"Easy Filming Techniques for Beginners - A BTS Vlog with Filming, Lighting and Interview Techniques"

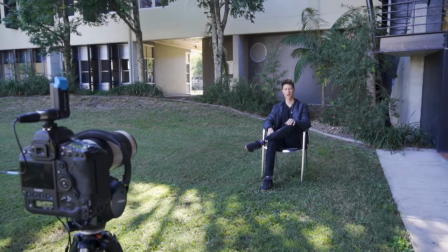[3:41]
I find it super reliable, really good range,
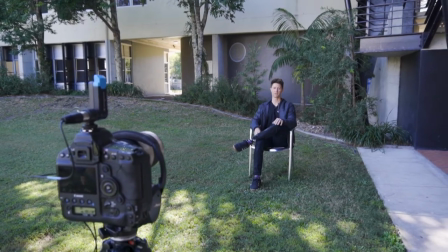[3:45]
really good quality and very easy to set up and a long battery life so I want to make my job as easy as possible
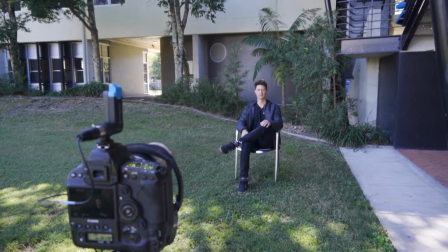[3:50]
and keep the quality high and I feel like this lapel does that for me all right here you can see the
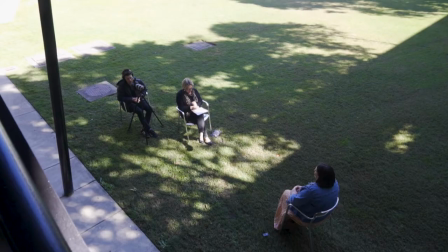[3:55]
interview set up the client and i are almost side by side i'm a touch behind her shoulder and then the subject is a few meters in front of us the reason for the distance is because i'm using a zoom lens and we're outdoors so i've got the space to use it i love this 70 to 200 millimeter lens because it's so crisp and so when i'm outdoors i might as
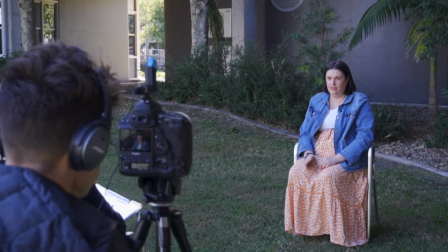[4:15]
well use that lens and use the space to make sure we've got this really nice sharp interview. The other thing you really have to look out for when filming interviews, whether it's indoors or outdoors, is getting the right responses. You want the subject to rephrase the question in the answer. Let me give you an example. So if the question was how long have you been in the program for, you don't want them just to say two years. That will give no context once you're in the edit. You want them to say I've been a part of this program for two years. We straightaway know what they're talking about and you can put that anywhere you like in the edit and it will make sense. Make sure the person asking the questions knows about this rephrasing technique before the shoot. Look they might forget during the shoot which often happens because it is a little bit unnatural but don't be afraid to chip in and just say hey can we get that answer again because I really need that rephrasing to give context in the edit.
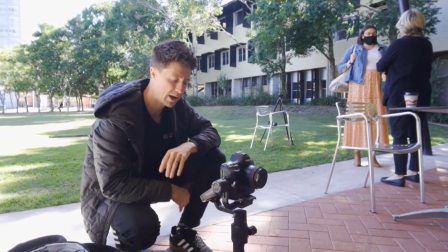[5:07]
So I've got the interview and now we're setting up for some b-roll shots some cutaway shots that will help aid the end product of the video and running a 50mm gimbal,
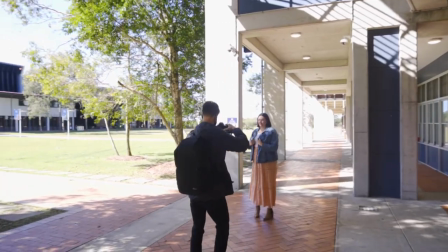[5:16]
go for some walks, look at some art, get some shots. Directing talent with B-roll, I try and make it as natural and authentic as possible.
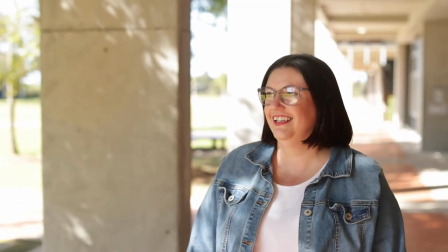[5:23]
I don't want to try and act. I don't want to try and get them to become an award-winning actor.
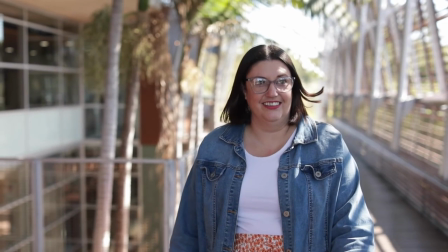[5:29]
I just want them to maybe walk from A to B. Just do something that they might do in their everyday life.
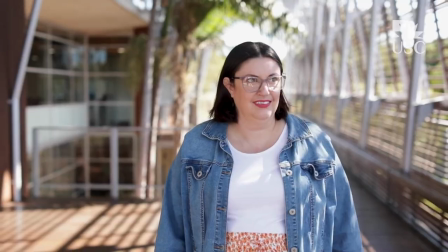[5:35]
So yeah, that's the key. Make it look as normal and natural as possible. Don't get them to act.
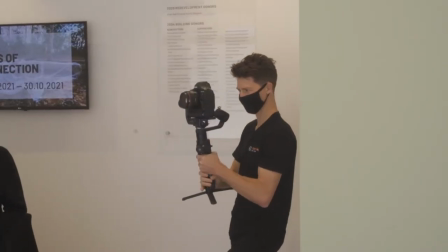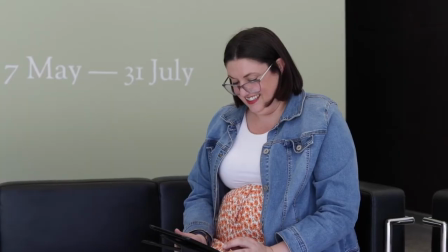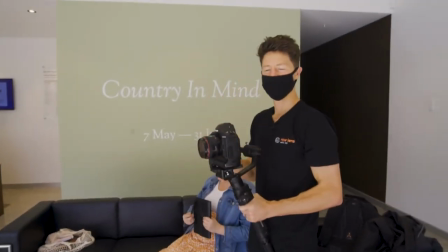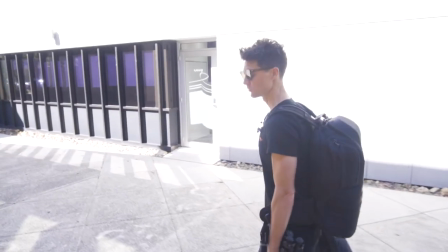[5:59]
That's a wrap. That was a really successful shoot. Got a great interview. some really clean b-roll yeah really happy with that and we're filming the rest interviews tomorrow back to the edit suite thanks for watching I hope you got something out of that and I hope you've got a little bit more confidence now for the next time you're filming an interview outdoors if you like these videos please like subscribe comment and I'll see you next time